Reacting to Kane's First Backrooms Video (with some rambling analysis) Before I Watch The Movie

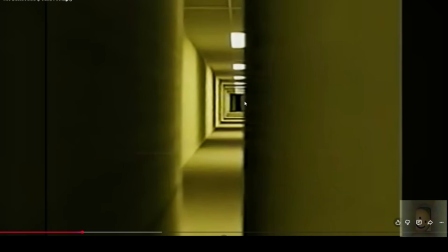29:00 They're kind of swinging back and forth a little bit.
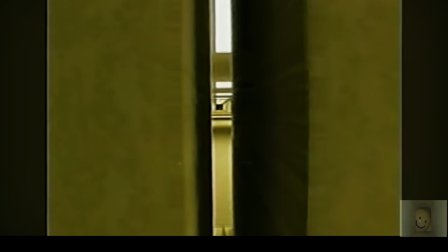29:03 That may just be an optical illusion, or an optimal illusion, as some might say.
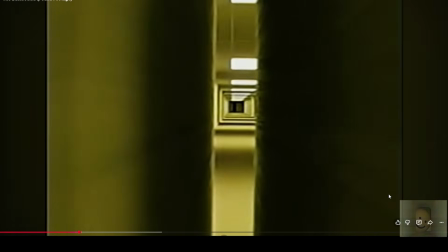29:10 Let's look at that again. You see that?
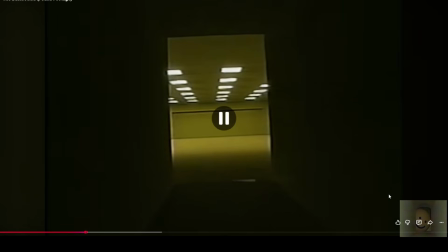29:18 Kind of looks like. I think that may have just been an illusion, but I like the idea of it moving. Because maybe, was someone just there and they just left through the swinging doors?
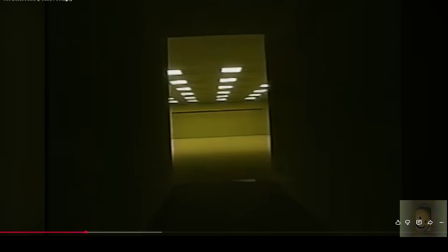29:33 Woo! Okay, now we're walking through a black tunnel of shadows, so I guess there is floor here. You can, like, barely see it, though, because of how weak the lights are. Like, I'm saying weak, there's
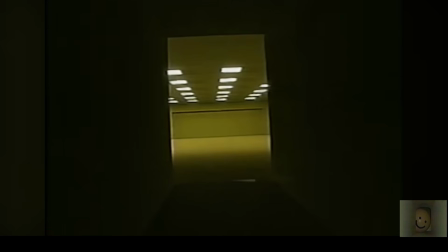29:49 Oh, there's a bunch of technical terms that I'm not familiar enough with to really use, but like the light is like all concentrated right where the light fixture is, and there's no like, I don't know,
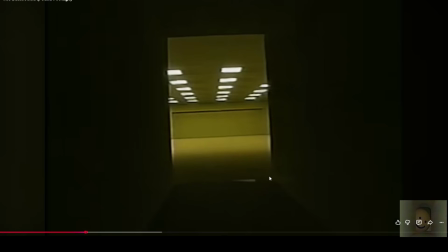30:05 extra radius coming off of it, which is not a flaw. No, this is all very intentional because we get this amazing frame right here where we're going.
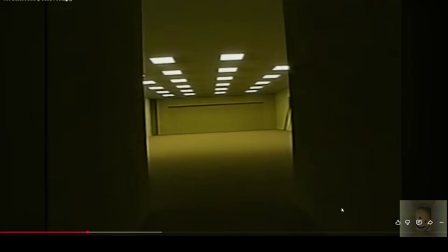30:22 So good.
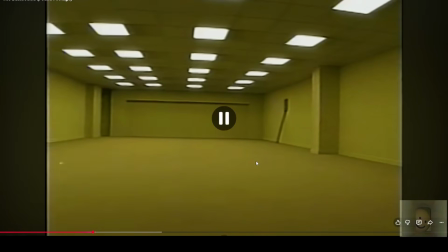30:28 And we come upon a room that has like these, not really cutouts, but like little indentations where maybe it would be opened up, but it's not.
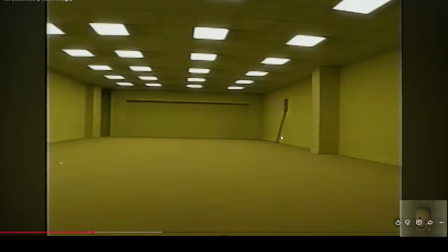30:43 Kind of looks like a dead end. I think you can go through here. And of course, there's this ladder right here, which is another aspect that many people have used when creating Backrooms and liminal space videos,
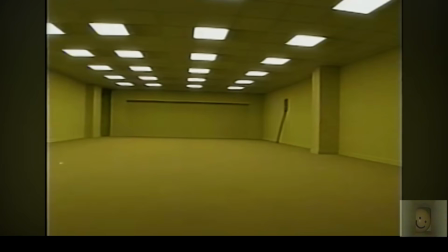30:59 which is, since there's so little things in the environment, since it's so sparse, adding one different thing draws your attention immediately there.
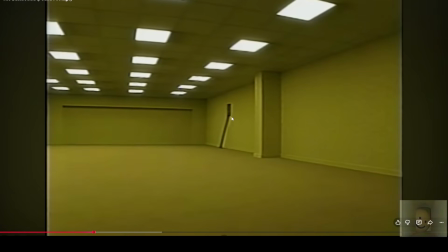31:16 Like, you can even see the cameraman's like turning straight towards the ladder.
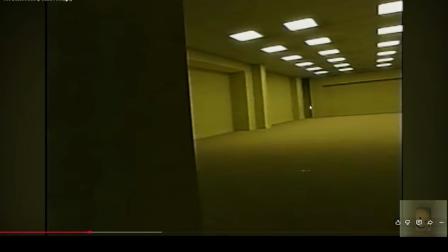31:21 He's not looking towards, the obvious hallway right here that he could go through. That would be a lot easier for him to walk through. No. He wants the ladder.
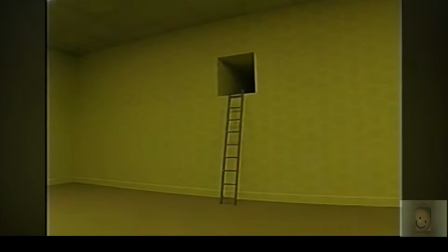31:36 Because it's different.
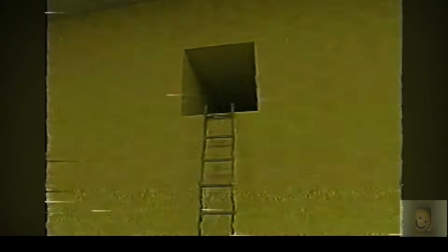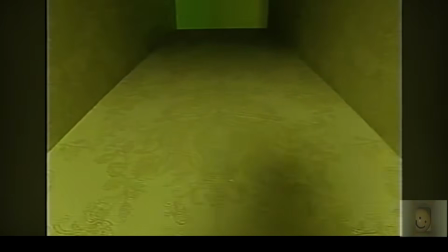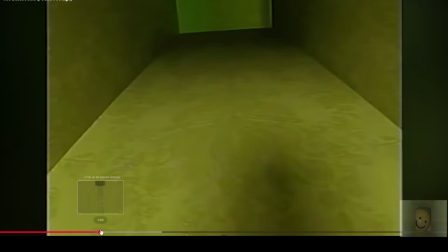31:51 And we cut the part where he's climbing up, and presumably that is diegetic.
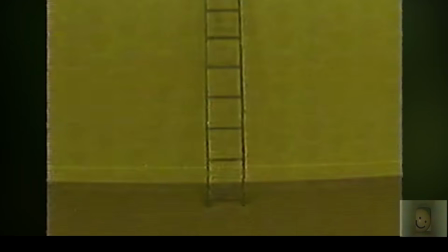32:00 Like, probably the cameraman like turned off his camera to climb up so that he wouldn't have to be like climbing up the ladder basically one-handed trying to get a good shot of it,
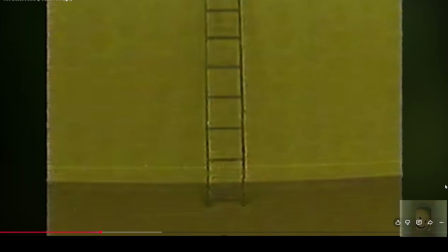32:15 Possibly still would be one-handed unless he has like a lanyard on his camera. He probably does have a lanyard on it for safety reasons.
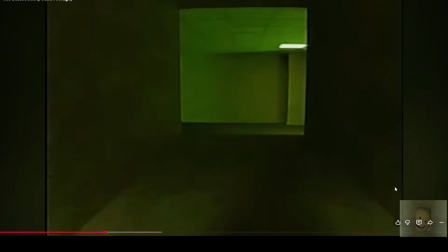32:28 So he climbs up, diegetic cut, going through this tunnel into a green room.
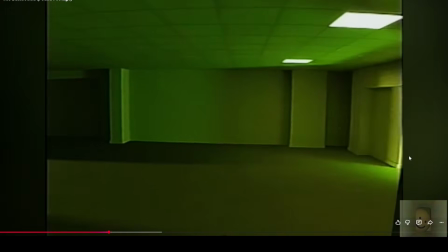32:34 Whoa, different.
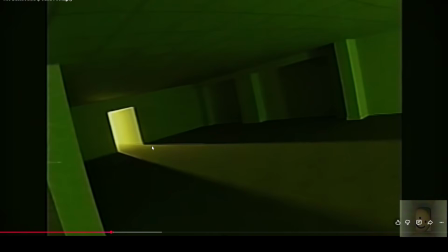32:38 Okay, so here's what I mean when I say like shadows of like varying intensities. Okay, so bright yellow entrance right here. And then we have this like long, not quite shadow, not quite light.
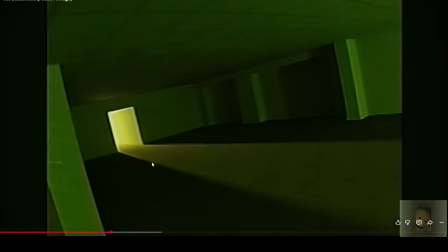32:56 It's like an illuminated shadow, if you will. So you can actually see the path and it's drawing you towards it. And then on either side, we just have black.
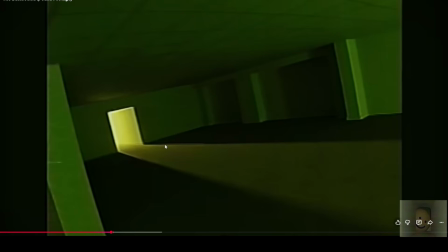33:09 Right here, there's a little bit of a transition, maybe. But for the most part, it's very sharp. It's like, there's a little bit of blurring, just a little bit. And then, like, we have this like gray-green here and then black. Right there.
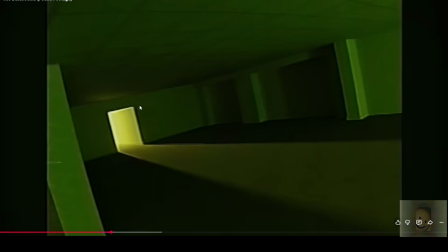33:29 And I think it's the reason why Kane made it a little bit easier to see here is just because there's two large light sources coming from different hallways. And one is green, and the green
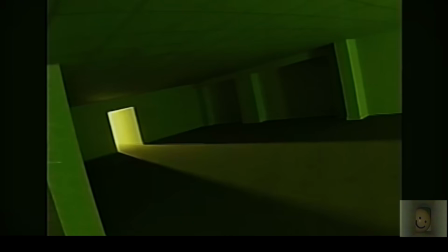33:42 makes you think, oh, we're going maybe somewhere new, maybe somewhere different, maybe we're making progress.
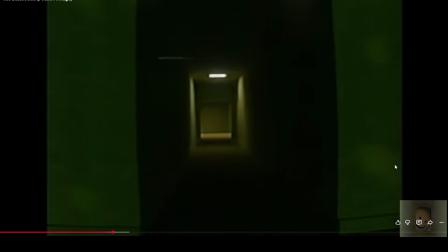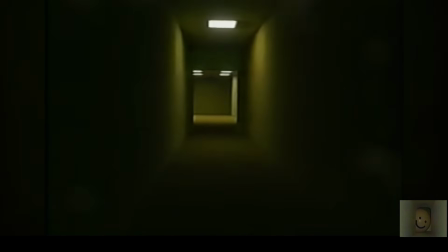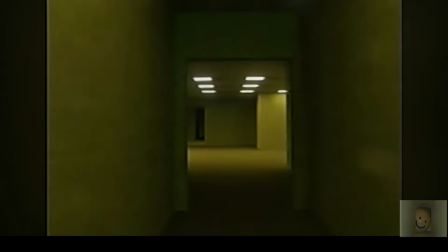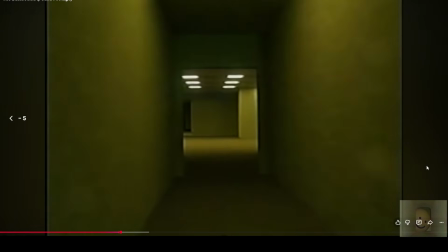34:06 Can anybody?
Oh, whoops. Okay. I'm gonna go ahead and pause here. We'll get to his dialogue in just a second. So, another thing that I want to point out about the camera is that there's no peripheral vision on the camera.
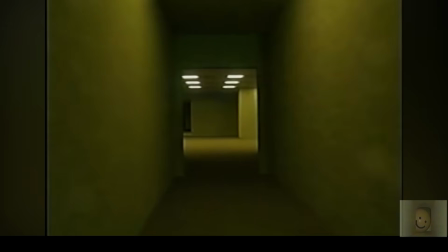34:23 Your peripheral vision is when you can kind of see something out of the corner of your eye. You can't really see a whole lot out of the corner of your eye, but you can see like movement, you can see like colors.
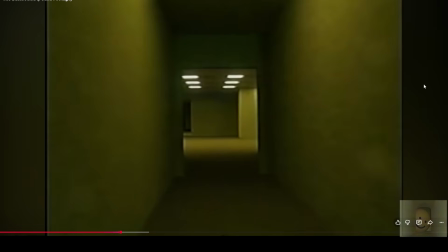34:38 The camera doesn't have that. It is straight on. Only what is right in front of it is what the camera can see. I remember watching Wendigoon actually reacting to one of Kane's videos, actually with Kane and Alex, the creator of the Mandela Catalog,
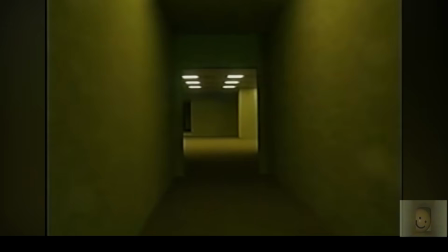34:56 in the same Discord call, which was really cool to watch because they have a lot of really interesting things to say about like the creation of the video and everything. But like one of the things Wendigoon points out is that it's so easy to jump scare from the cameraman's perspective,
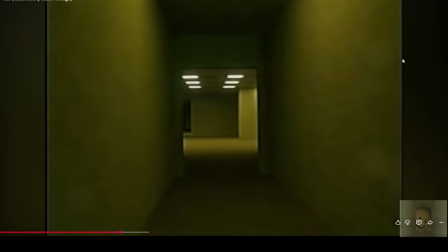35:15 and that is true because there's no periphery. And like if you're actually in like a horror movie situation, you would see something out of the corner of your eye and turn around.
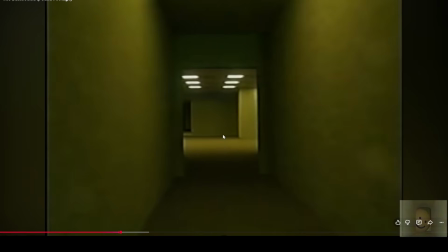35:29 Here, like the camera can't do that. If it wants to look at something, it has to turn. And so the cameraman would actually react before the camera.
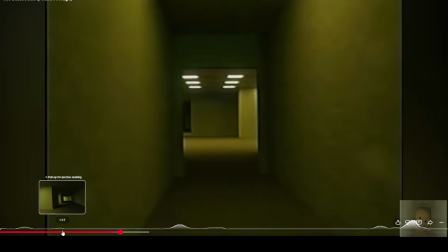35:44 Oh, you actually see that here. Remember this?
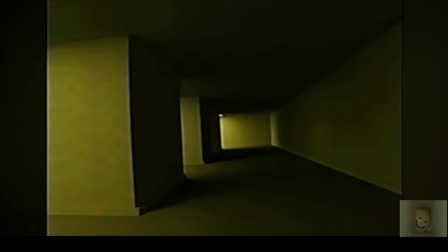35:53 Hello? Is someone there?
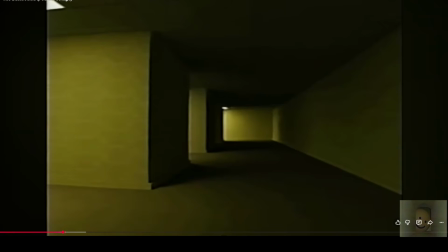35:58 He reacts, and then the camera sees. So there's a little bit of delay because the camera is not the cameraman, right? That is something that is somewhat challenging in these Backrooms videos.
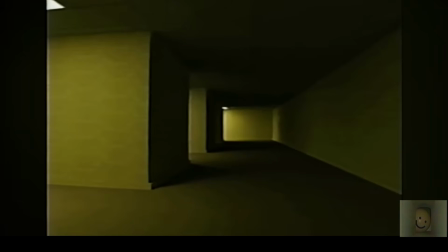36:17 Is how do you show the perspective in like a realistic way? In Geo26's videos, the camera is the cameraman, right?
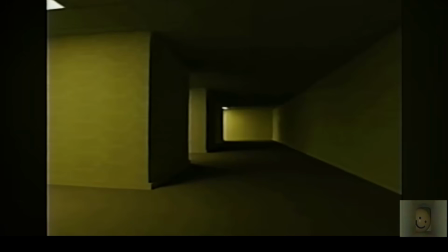36:36 And that's actually a deliberate choice that they make, because you find out at the end of one of the videos that, the camera seems to have been affected by being in the back rooms. It seems a little bit like it might be an entity of sorts.
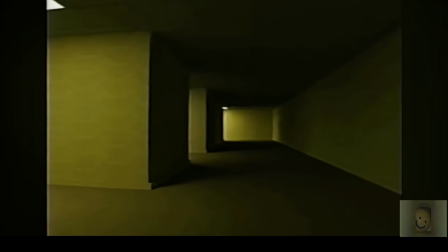36:56 Maybe. And that's why in those videos, the way the cameraman reacts, it's always its perspective, if you will.
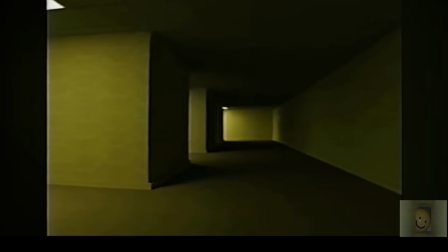37:10 Although I could be wrong, because it has been a little minute since I've seen them. I'll have to watch them again, of course.